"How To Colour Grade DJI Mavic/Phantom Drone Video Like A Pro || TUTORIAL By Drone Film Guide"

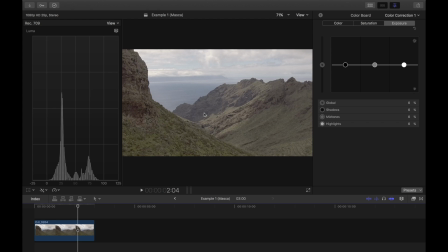4:06 Let's just take a wee second to look at this histogram here, just to try and get a better understanding of what we mean by a flat image.
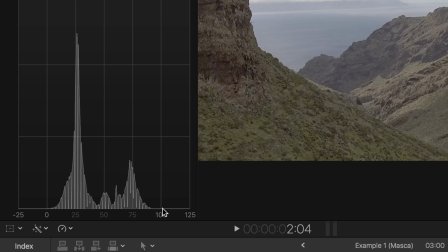4:13 0 on a histogram is true black, and 100 is true white.
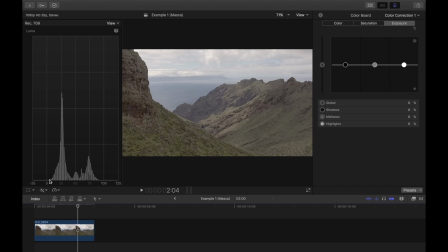4:17 So you can see here that in this image, because it's flat, we don't actually have any true blacks really, and we don't really have any true whites. So we can do this by eye, or we can use the histogram just to help us get an example. But here in Final Cut, all we need to do here is just drop the shadows a little bit,
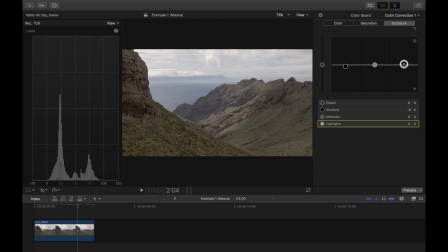4:34 using the histogram as a guide, or using our eye as a guide. We'll take the highlights up a little bit just to add some contrast. Now in the middle of the image here, I'd say this looks a little bit washed out. So I'm just going to bring these mid-tones back a little bit, add some color back in.
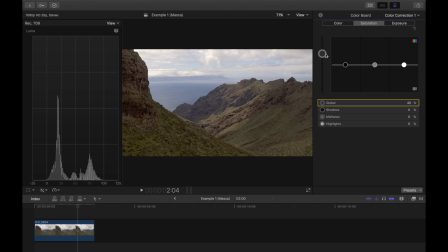4:48 And now saturation, let's just stick in some saturation. And give or take, job done. Let's just see before and after. Before, after.
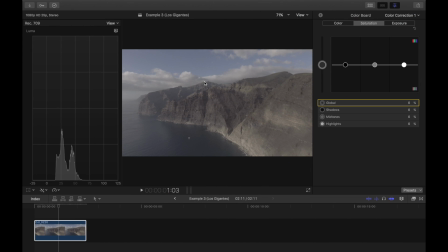5:00 It's as simple as that. Here's another example filmed in D-Log. Look how unbelievably flat this image is.
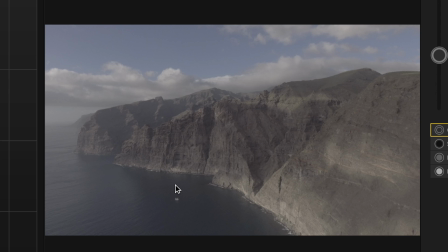5:07 There's just no contrast in it whatsoever. It almost looks black and white.
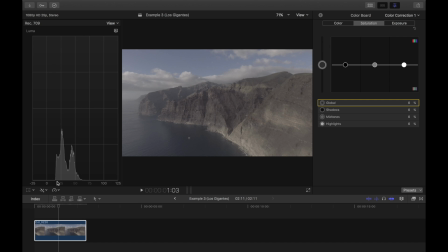5:11 Check out the histogram here. We talked about 0 and 100. We're nowhere near it.
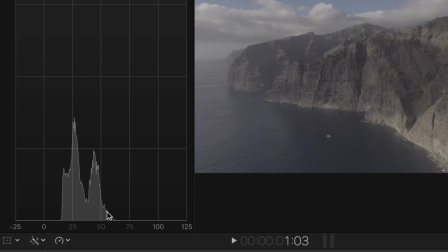5:16 That's how flat this image is, which in theory gives us fantastic flexibility to color grade.
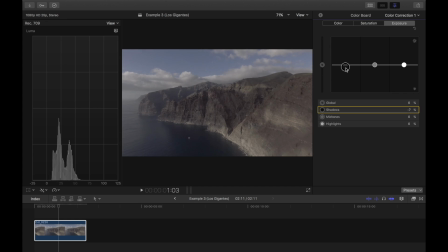5:21 So let's just check out the shadows here. Let's bring the shadows back down. Whoa, maybe not go all the way to zero. Well, we'll go to the way to zero just for the sake of this example. But as you can see, it all looks a little bit dark.
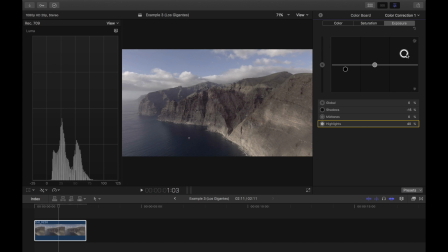5:31 And then let's take these highlights all the way back up to 100. There we go.
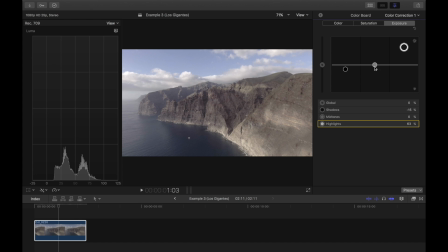5:36 All starts to make sense, doesn't it? We'll let go of that. I'd still probably bring these midtones down a little bit just to add a bit more contrast and depth into the shot. I quite like that already. I'd say that already looks pretty good. But then depending on your personal tastes, you can add some colour in.
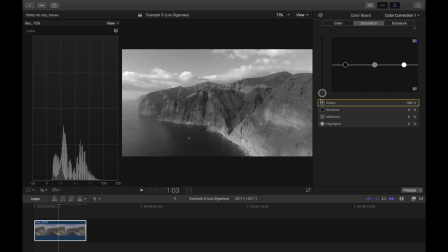5:51 I mean, you can go boom, you can go super zingy, you can take all the colour out if you want. But let's go somewhere in between. Let's leave it at that. I think that looks like quite a nice shot. Effects. Off. That's before. That's after. So there you go. Fairly straightforward.
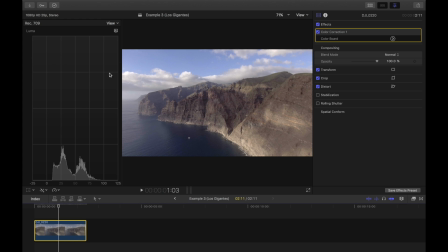6:08 Just while we're on the subject, we can have another representation of the contrast here with this waveform. And this gives you the same kind of idea, but on a horizontal basis here. Here you can see these blues are in the midtones and the whites are in the highlights.
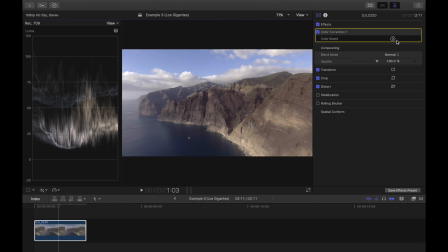6:22 We've got 100 again, we've got 0. So actually on this basis, because of what we did with the highlights after we messed about with the shadows, this is telling us the shadows aren't at zero. Now I should say, nothing says you have to put the shadows at zero, absolutely not.
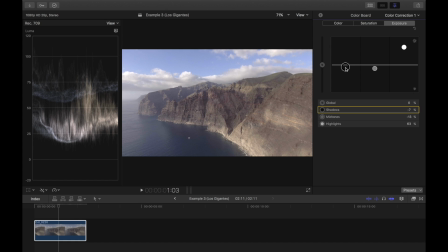6:38 You can just leave them up here and go a little bit kind of washed out and a bit dreamy, or you can go contrasty like this.
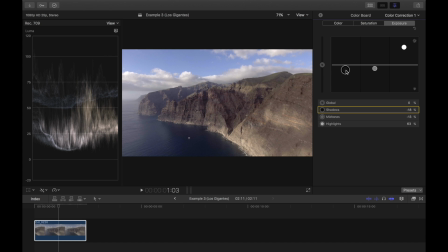6:44 It's all totally up to you. But the point of the exercise is that in D-Log, you have the flexibility to play around like this. So we've seen that D-Log gives you a nice flat image with some decent dynamic range. The colours are quite easily recovered in post-production. So it's a decent usable profile. And it's precisely the reason that we've been doing it for 2 years. After all, if it's good enough for Hollywood, it's good enough for us. It makes sense, doesn't it? So why are we being big fat hypocrites and telling you not to bother with that anymore and film in d-cinelike? Well, let's go through some of the reasons. The first reason that absolutely killed D-Log for us last year, stone cold dead I have to say, is a matter of colour representation. If your entire video is going to be filmed on a DJI Mavic or DJI Phantom, whatever, it doesn't really matter how the drone captures the colours because you're not trying to blend it in with any other footage. But we use our drone footage in commercial projects and it has to be blended in with the footage that we capture on normally our Panasonic GH4s. As a consequence, we need a colour profile that is going to blend in and match. Now, let's just go through this example in Glencoe of a 1970 Ford Mustang, bright orange Ford Mustang.
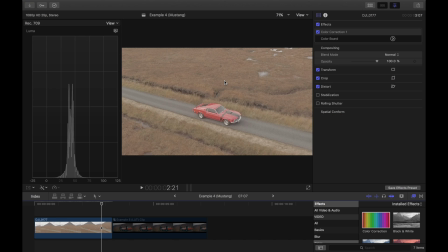8:00 So here's the clip in question, a bright orange Ford Mustang. Yes, you heard me correctly, an orange Ford Mustang. So let's go through the same process as before. As you can see, the histogram, you know, we've got a really flat image, no blacks, no whites. This is the clip. How cool is that?